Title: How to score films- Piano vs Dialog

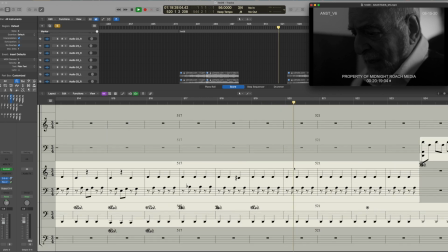I couldn't bear the thought of her lying under the earth, slowly decaying, and her face fading into oblivion.
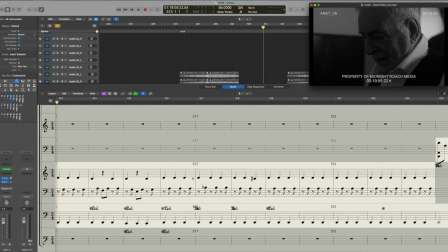Okay, so you hear there's the theme kind of like disappears under the dialogue by the second time because it's like we've heard it, we're turning it down. We're doing a lot of building tension here too, especially towards the end. One note about the chords.
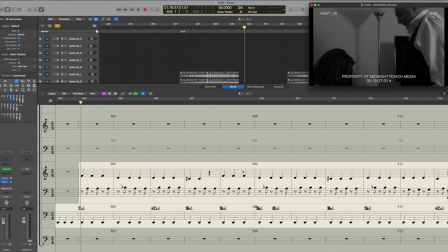I'm looking for sort of like an almost fantasy type of sound here. So Dorian is our mode for those kinds of shifts where it just sounds sort of fantasy.
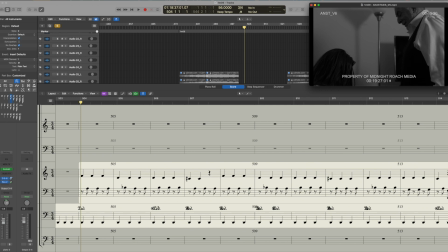So this is really just kind of like 1, 4, and 5 down here happening. So it's just D minor. We're going, actually, I'm really implying B flat major, but you can interpret it as G minor.
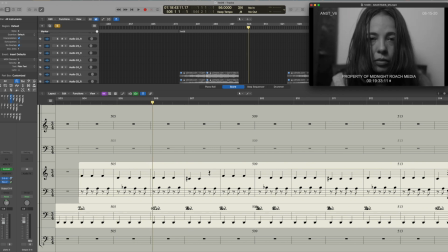And then we're going G major. We're borrowing a chord from Dorian. So this is a big G major chord in the middle of this theme.
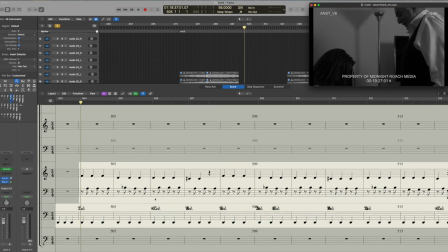And then to the 5 chord to A. But we're pedaling D. Same thing. The more we repeat stuff, the more it goes into the background psychologically.
It was lovely.
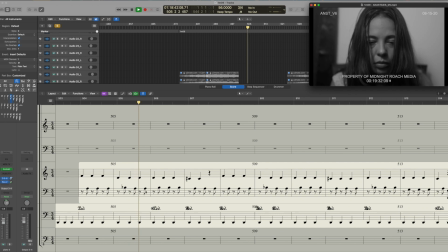So here's our...
We had a honeymoon again.
Minor chord.
And we lay under the stars.
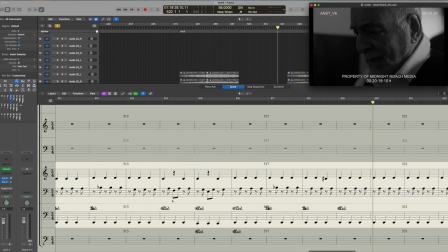Dream.
Okay. And then towards the end, what we're going to do is repeat endlessly. So here's the end of the theme.
What else could I do? I couldn't bear the thought of her lying under the earth.
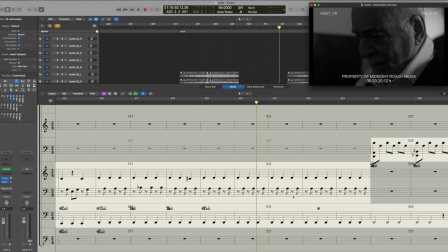So I'm thinking about this dialogue is really key. So we're not going to do anything.
I couldn't bear the thought of her lying under the earth, slowly decaying.
So he can't let go.
And her face fading into oblivion.
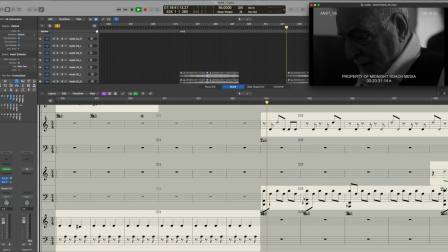Here's the treble theme. Here in the left hand.
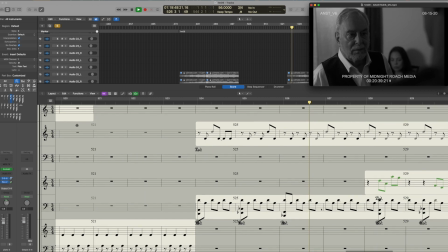She's nothing now. She doesn't know what she is.
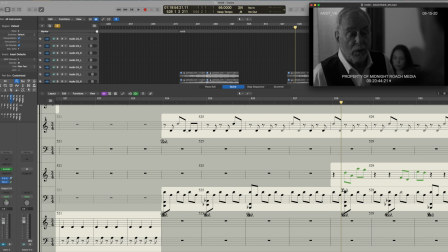She's a breathing...
Okay, so here's our main theme.
She doesn't know what she is. She's a breathing corpse, a grey shadow.
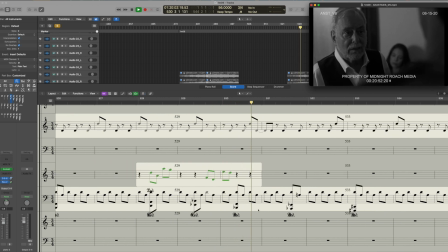And when I go to sleep at night, I know she's in the corner.
Okay, so we're going to shift to almost a horror theme here because this is pretty messed up. So we have our D, E flat, B flat chord. That's sort of the treble theme underneath the main theme.
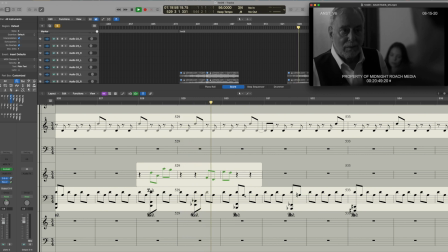Grey shadow. And when I go to sleep at night.
Now, if you want to make something sound like horror, we just walk down in whole steps out of the key.
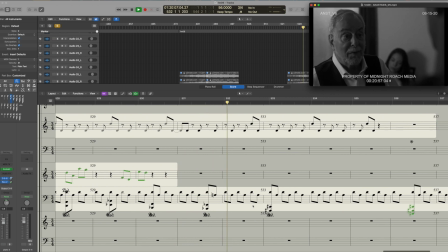I know she's in the corner, watching me. Oh, but that doesn't matter.
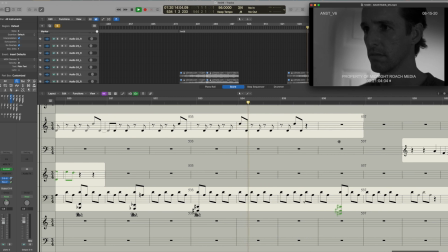I know she's here with me.
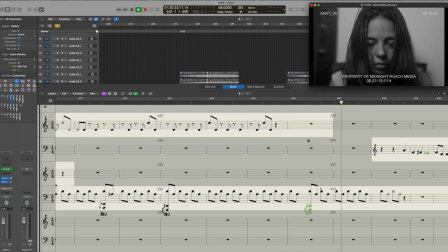Then we fade out.
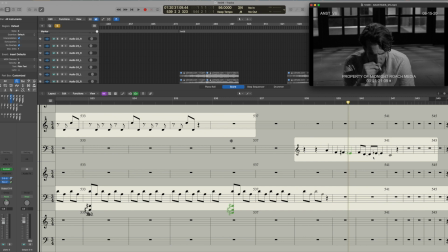And you see, this is kind of based around diminished. A lot of this, a lot of what I wrote for this. So it's like these. You would call this a diminished scale starting from C, but I'm starting from D. There's a few outside of that scale notes,
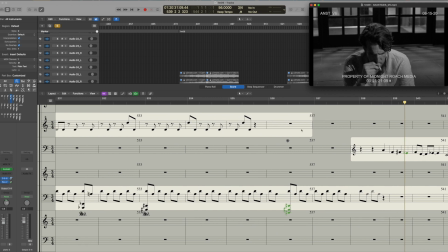but yeah, I'm just searching for ambiguity, and these sort of half whole and whole half scales give you that, and walking down in the whole steps is giving us this horror thing, and a little bit of a surprise there at the end, like almost a jump scare.
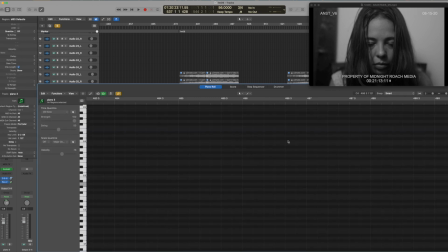Okay, so I hope you learned something from this.